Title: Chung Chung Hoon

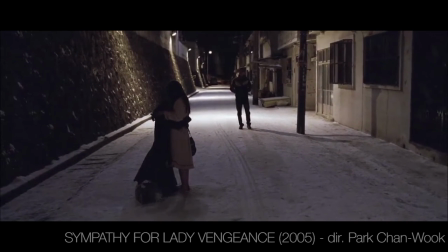256s
This is where I think Chung shines as a cinematographer and showcases his biggest strength by combining his lights and camera, to tell his story.
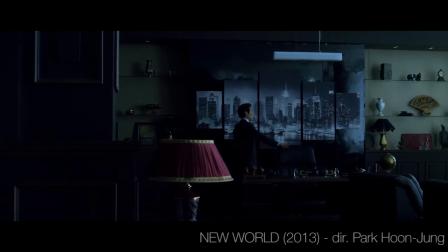268s
Now I will elaborate on how his cinematic language helps the drama of the story.
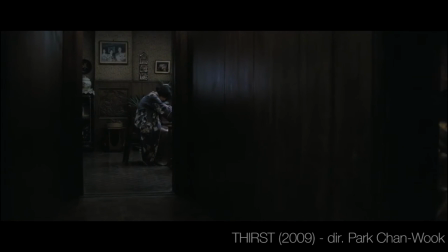275s
I think his cinematography is based on a notion of perverseness. He likes giving us an objective view of a character.
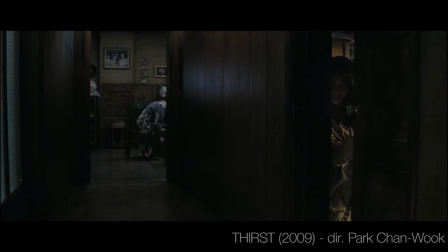283s
He does so by making the audience feel like they're eavesdropping.
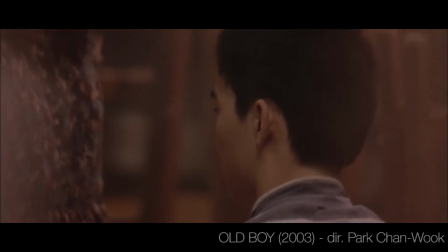291s
Having that in mind, let's go into some examples.
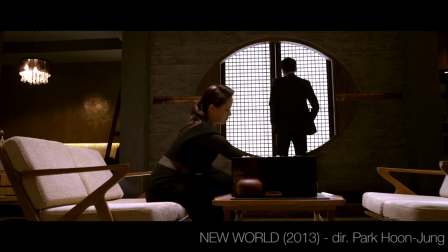297s
There is a way that Cheung likes to film important dialogues in Act 1, which helps him set up the mood, the emotion of the scene, and the characters.
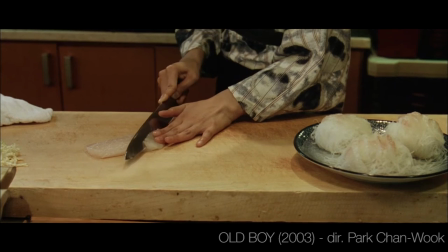307s
In the next scene of Oldboy, we start with a close-up of an action tilting to a medium close-up of an important character.
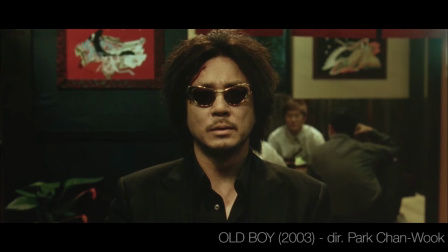315s
Another MCU is followed, our main protagonist, both center and frame. It's very intrusive.
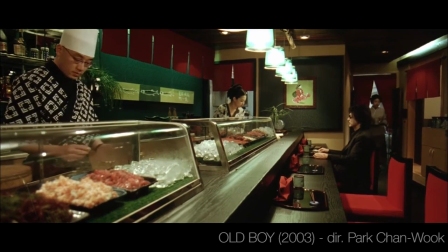321s
The white is established after, small and vulnerable.
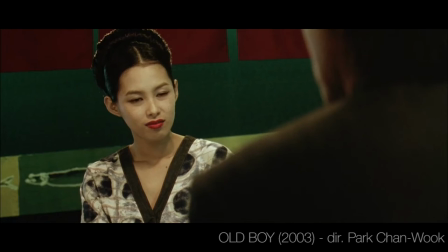327s
This is the first time they meet. As their relationship is going to be very important, this is a significant scene.
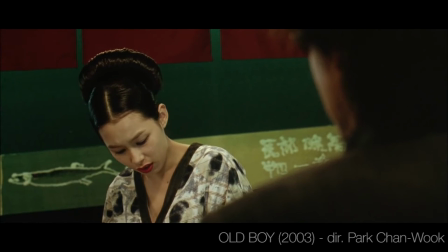334s
They establish the new location through props, and then lets us focus on the performance.
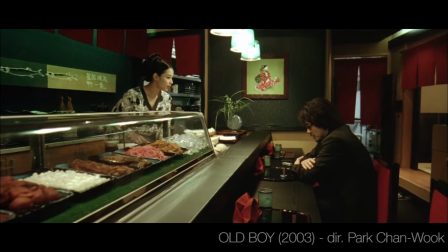341s
See how we creep out here? We just got caught eavesdropping.
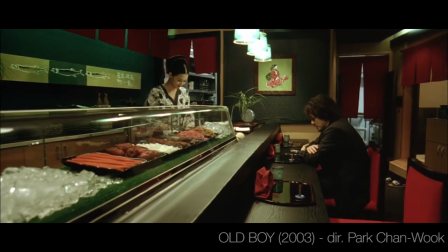346s
New information about our protagonist is being presented through dialogue, something we are not allowed to know as an outsider of this world.
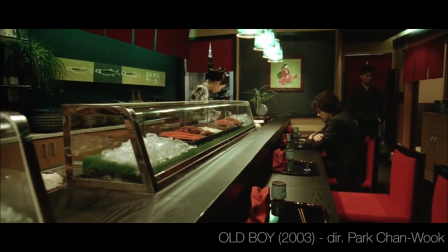355s
Now Chung adapts this technique in many of his other films.
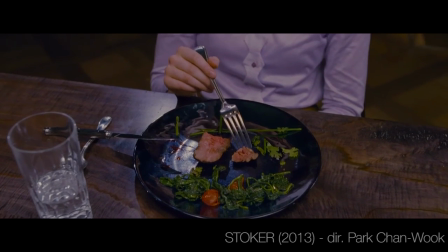359s
Here in Stoker, where we start with three characters, we start with the same MCU,
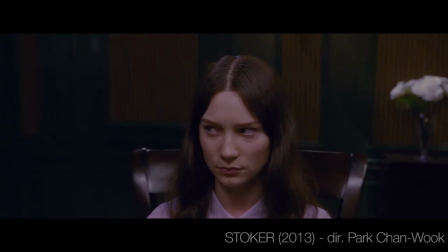364s
another MCU of our protagonist, panning into the second character.
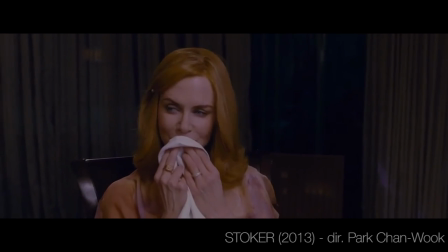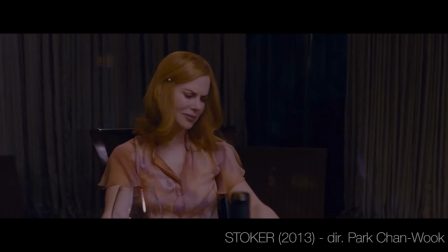375s
And we creep out of this awkward situation caused by the creepy uncle, a third character.
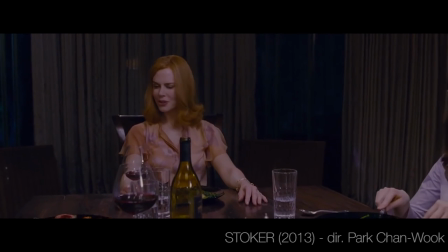381s
Notice how Chung decides to frame him out? Unwanted by our main protagonist. There he is, singled out.
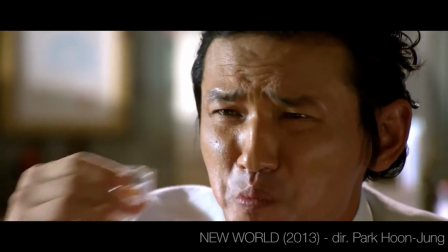390s
Again, close up, tilting up to a close up, and another close up.
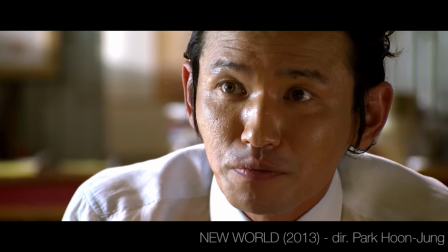396s
The same technique, but here he decides to make them smaller with every new frame, pulling them slightly apart.
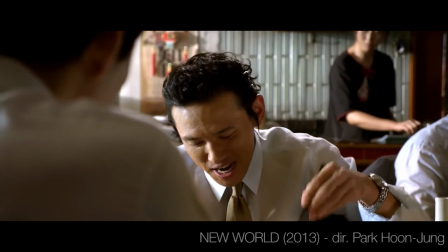405s
Just like in all these scenes, I love how Chung visually plants a seed for the huge development in their relationship, absolutely paying it off in the end.
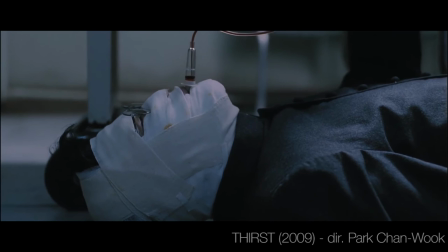417s
Also his playfulness with his camera and lighting makes him such an inspirational DP.
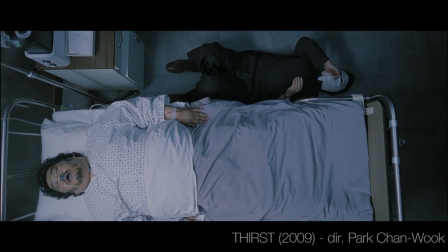424s
Like a lot of DPs, Chung used them of course to enhance the story and the drama of the scene.
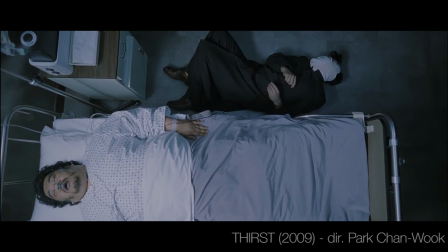431s
Here in Thirst, this amazing camera movement captures the emotional contact of the character, elevating the action.
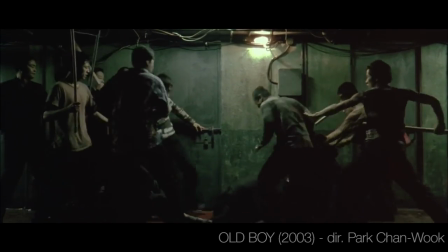441s
And here in this infamous one shot fighting scene in Oldboy,
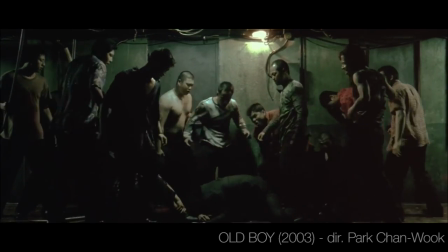445s
conveying the absurdness and the chaos through an unconventional view really painting the situation of her main character.
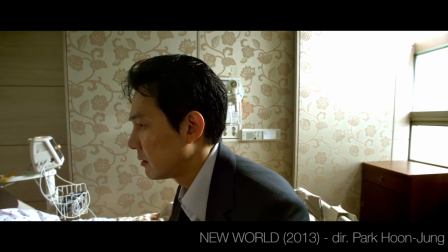453s
Chung is also known for his transitions, especially through cross dissolves.
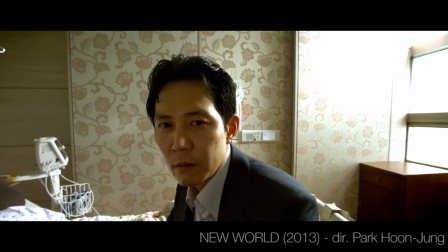457s
Here in New World, where he breaks the fourth wall, where he catches us eavesdropping again,
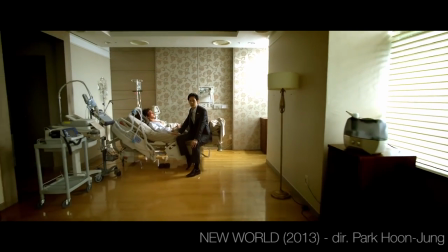463s
showing his situation through a high contrast and distorted lens as we cross this off to another scene with the same move.
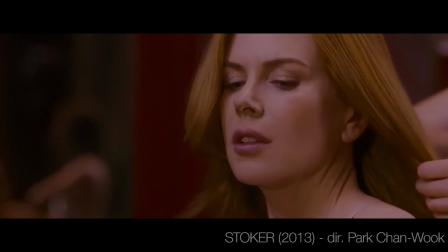474s
And here in Stoker,
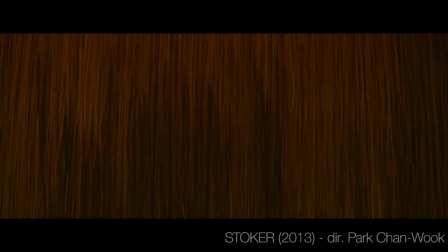476s
Chung and Park plan many match cuts and cross this off to really show the timelessness of this story, as they cut from present to past a numerous times.
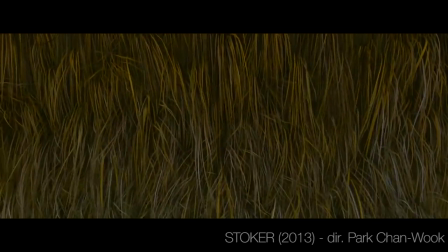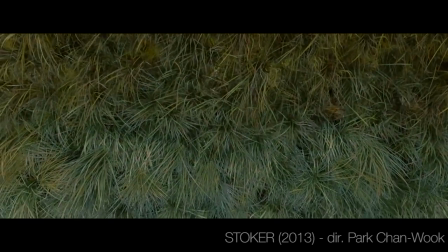490s
DPs are visual storytellers and in that retrospect, Chung is an exemplary director of photographer.
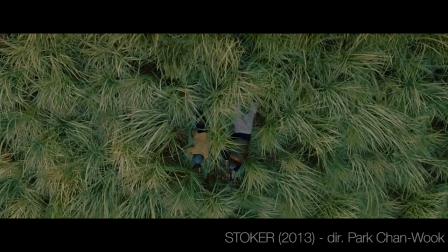498s
He knows how drama works and he is not afraid to present it in unconventional ways.